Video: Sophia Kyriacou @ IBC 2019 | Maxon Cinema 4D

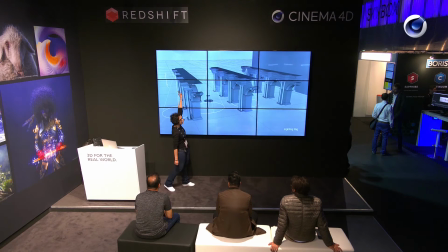I've got an area light here that hits that first arch. It grabs the second arch as well. At the back here, we've got a soft light. We've got hitting that back wall. So when that camera's looking right through, it lights up.
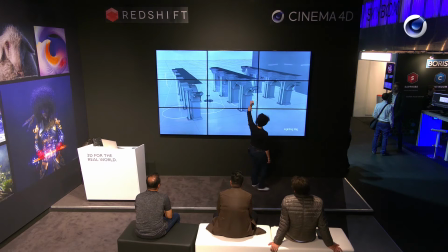And then we have 3 volumetric lighting, and that's kind of gives it that kind of mistiness feel to it. And yes, volumetric lighting does come at a cost, but it's worth it. And I ran everything across a render farm anyway.
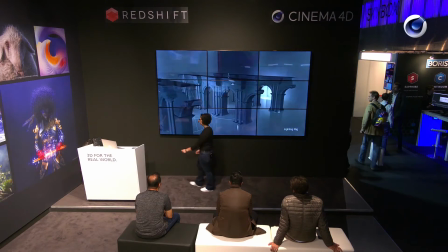So that's our lighting rig, and that's shot number 1.
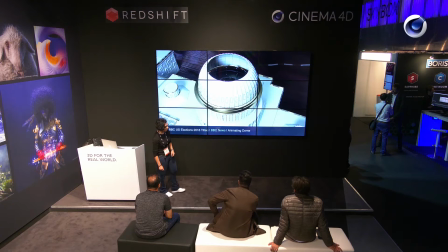Let's look at the dome. And in all honesty, the dome gave me a little bit of a heartache, because I was kind of thinking, right, how am I going to get into this building and it not look like a mess?
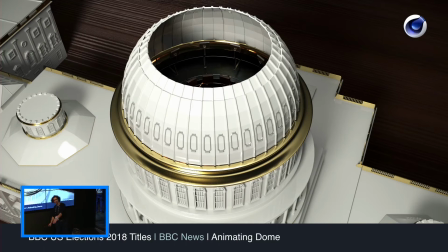And initially I was kind of thinking, right, I'm going to maybe Boolean that kind of dome downwards, but I thought, no, that's not going to look really sophisticated. And then I've got the issue of my little character right at the top, and I'm thinking, what am I going to do with this character?
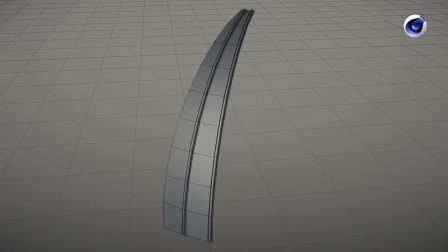But the answer was in front of me when I looked at the geometry again. And you've got 9 different segments. So I just split all the segments up. And once I split them up, I just animated them down.
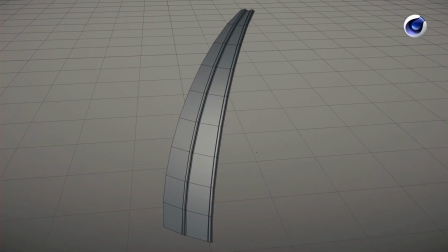And I thought, great, that's going to work, because that's going to echo the kind of steampunk theme. So you're kind of bringing the 2 together. And that's what I did. So once I had one,
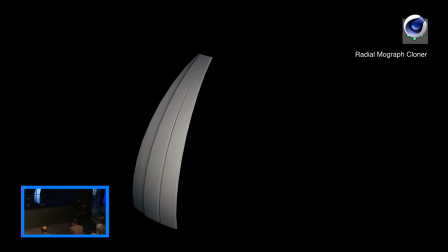It was literally just a case of running it across a radial MoGraph cloner, and there you go.
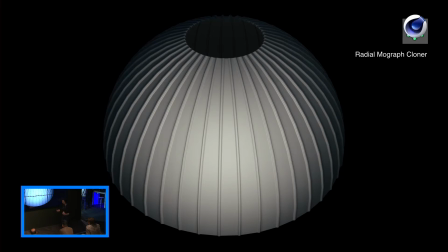So now, when it animates, they all animate at the same time. But there was one more thing. It was too smooth. And I didn't like it being smooth. So I thought, you know what? I'm going to delete that Phong tag.
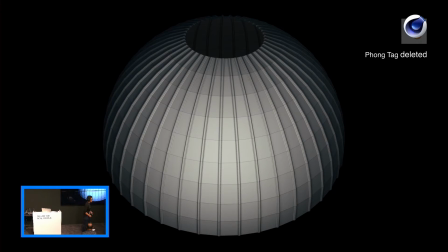And yes, some people might look at it and say, why is she using low geometry?
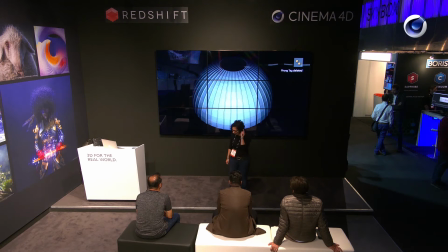But no, that's again part of the concept. I wanted it to look like low geometry, again to echo the mechanical side of steampunk.
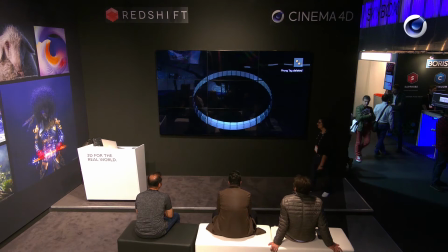So there you go. That's how I animated the dome.
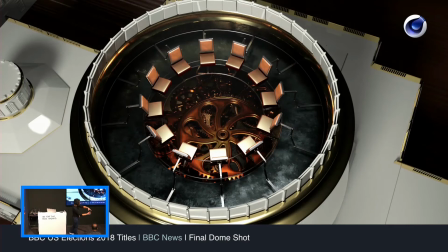And that's the final shot. And I added a little bit of animation, a little bit of twist, just to, a bit more interest. And I when I was kind of working with this model and stuff,
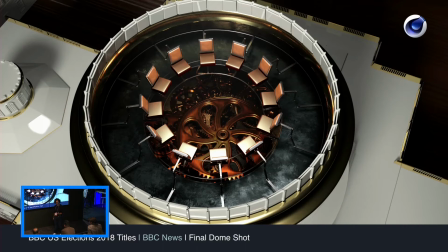and I kind of want it to almost look a bit like a Fabergé egg, that kind of expensive, like a little jewelry box opening up.
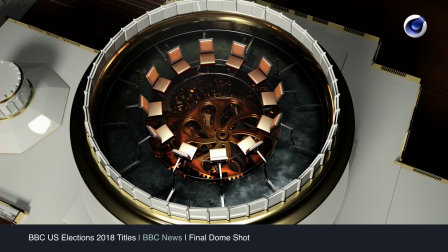And there's all these little things inside.
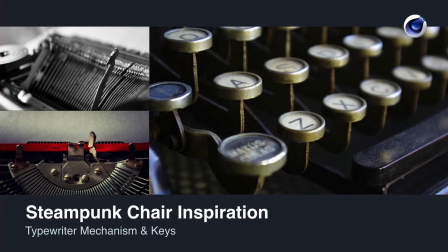My chair. For me, the kind of chair and the power loom as well, my little stars. And when I was kind of looking for inspiration, I thought, how am I going to design this chair and stuff? And then it suddenly hit me. I thought, you know what?
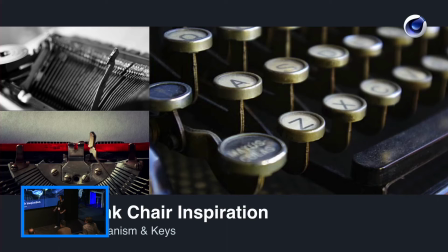I really love old-fashioned typewriters, like the old Olivetti typewriters. And the answer just was right in front of me. That looks like a chair seat. And when you look at the mechanism of the typewriter, the way it hits the paper, that's how I'm going to animate it. So that really inspired me, and I thought, right, here we go.
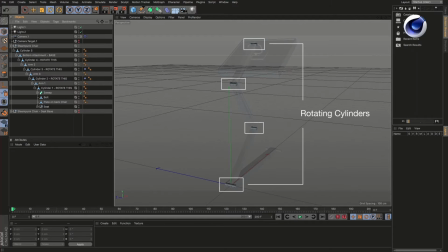I started building, and the way I kind of built it was I had children and I parented everything with children. And once I had one, it was just a case of replicating the same kind of structure for the base as well.
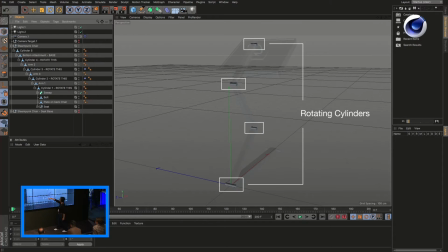And I put kind of cylinders to do the animation. And here is the animation, just the back seat.